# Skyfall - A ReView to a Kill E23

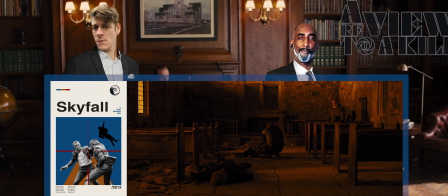6695s
But after two bars, the tone brightens, renewed. I'm mad they didn't give him a funeral scene.
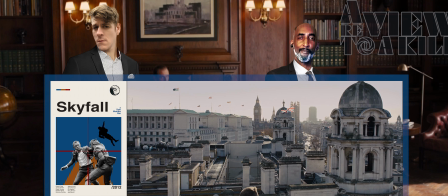6702s
We cut to London and find Bond atop a ministry building offering fantastic views along Whitehall to the Houses of Parliament.
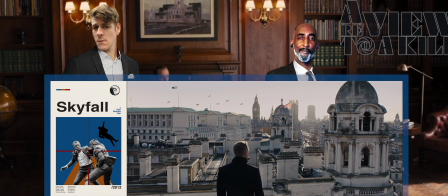6709s
This was filmed on the roof of the Department of Energy and Climate Change. The dome towers alongside are those of the old War Office building, which itself appeared as the MI6 headquarters in A View to a Kill, Octopussy, and License to Kill.
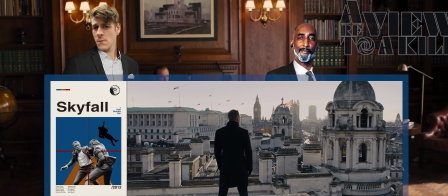6722s
They really like reusing buildings, but I don't blame them. Sets are expensive. They didn't reuse a building so much as just captured one they used to use in the background.
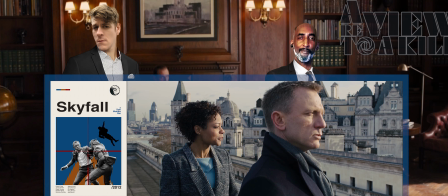6731s
Well, there you go. Bond mourns in the view when Eve comes up behind him. I thought you were going back on active service, Bond queries.
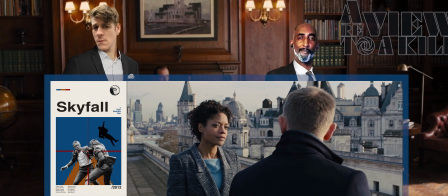6739s
Eve says she declined, admitting fieldwork isn't for everyone. Bond quips he feels a lot safer.
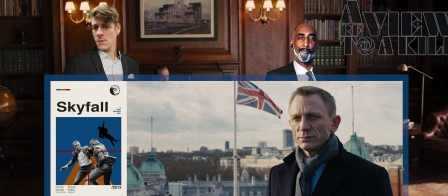6745s
As well he should. She shot him. I'm not forgiving that.
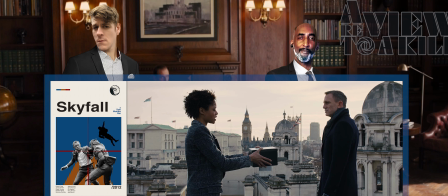6751s
Eve says M's will was read, and she left Bond something, giving him a small box.
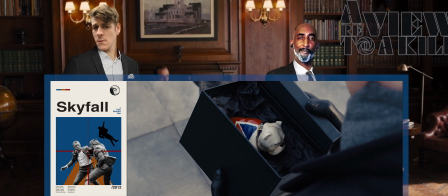6756s
Bond opens it to find the porcelain British bulldog. Davy Boy would be so proud.
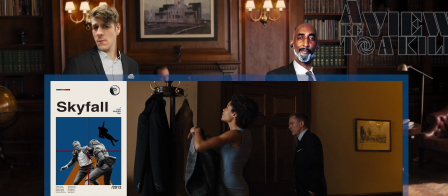6763s
Bond thanks her, and we cut to them entering the traditional M office.
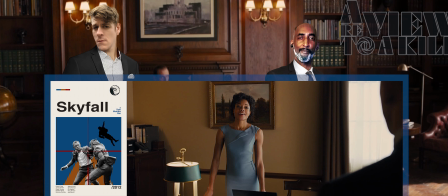6767s
Bond says they've never been formally introduced, and Eve says her last name is Moneypenny.
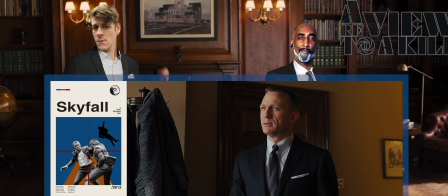6772s
Bond says he's looking forward to their time together, and she says she's sure they'll have a few more close shaves.
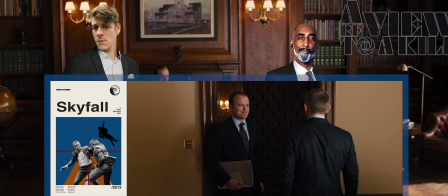6779s
Ba-dum-bum. Just then, the door opens, and Tanner calls Bond in to see the new M, Gareth Mallory.
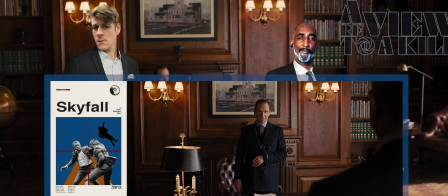6785s
Bond asks how the arm is, and M says better. There's a painting of Vauxhall Cross behind him, signifying they've moved on from the building.
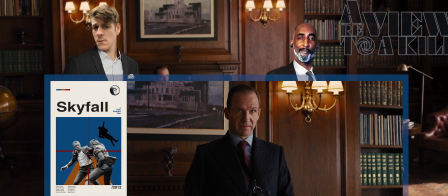6793s
Yes. M quips about Bond's preconceived notions of his experiences, and then drops a dossier on the desk.
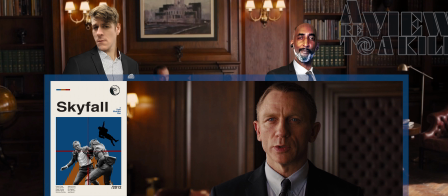6800s
007, top secret.
So, 007, are you ready to get back to work?
Bond says, with pleasure, M. Behind them,
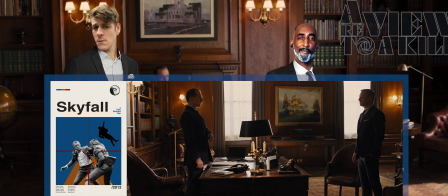6810s
on the sidewall, is Thomas Buttersworth, no relation to the syrup, HMS Victory, heavily engaged in the Battle of Trafalgar. Skyfall is full of flag-waving British pride. It's Bond as a British icon, established for 50 years.
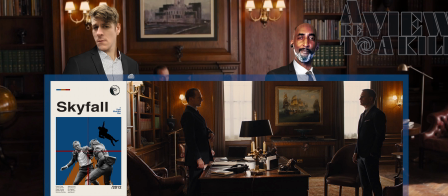6826s
Just as Turner's The Fighting Temeraire was voted the nation's favorite painting, Bond is the nation's favorite spy, and in this case, overcoming the baddie, Spanish Silva. The Battle of Trafalgar is the quintessential British victory, with Britain's greatest admiral, Horatio Nelson,
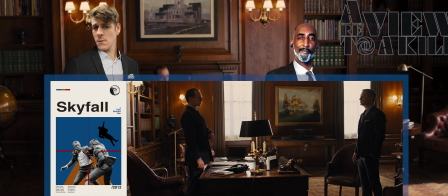6843s
overcoming the Franco-Spanish fleet by means of crafty maneuvers and splitting them up to pick them off one by one. Bond may initially be likened to the Temeraire being towed to the scrapyard, but like I said, that's M. And by the end, when he receives his new orders, the story arc is such that Bond has been reborn,
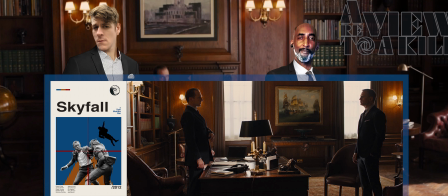6862s
rejuvenated. But this painting is specifically telling you how to interpret the battle at Skyfall. It's actually the Battle of Trafalgar, where against the odds, resourcefulness, and unconventional tactics led to a great British victory over the Spanish.
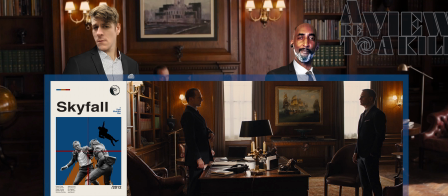6878s
suggesting Ilm is a Nelson figure, with her parallels to Nelson being from mortally wounded but living long enough to hear the day was won, to even down to the kiss on her forehead by her trusted companion.
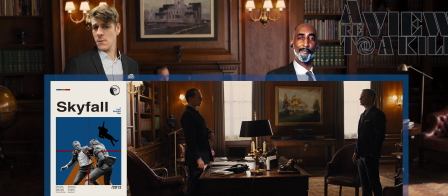6889s
But perhaps the most interesting parallel is that when Nelson led HMS Victory to engage the enemy at the Battle of Trafalgar, right behind him was the Temeraire. But in the painting, we see it in its youthful heyday here,
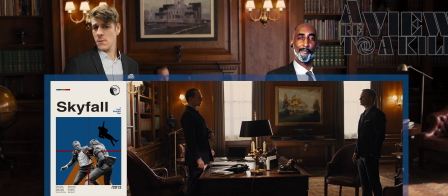6905s
rejuvenated, reborn, back in the thick of action, literally right behind British Victory. Of course, the reason that there's paintings of ships and sea references at all in M's office is a reference to Dr. No in
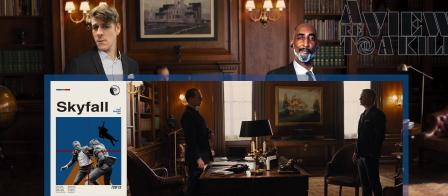6919s
1962, one of the many references to that and other films, but that one got constant nods in this movie. Well, yeah, it was the first one. Of course it got constant nods. I digress.
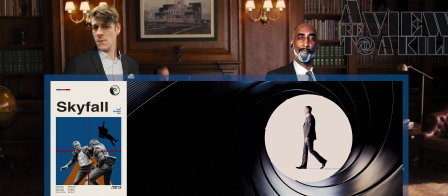6930s
The Bond theme strikes up again, and the dots roll out. And we get our gun barrel and the 50-year logo.
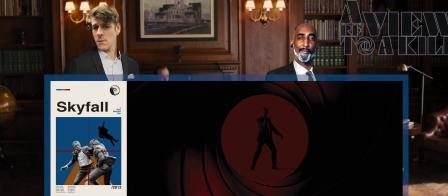6937s
Roll credits.
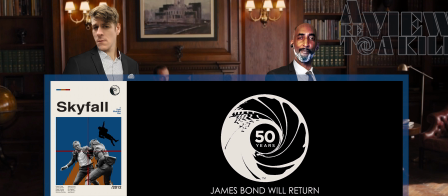6941s
Good movie overall.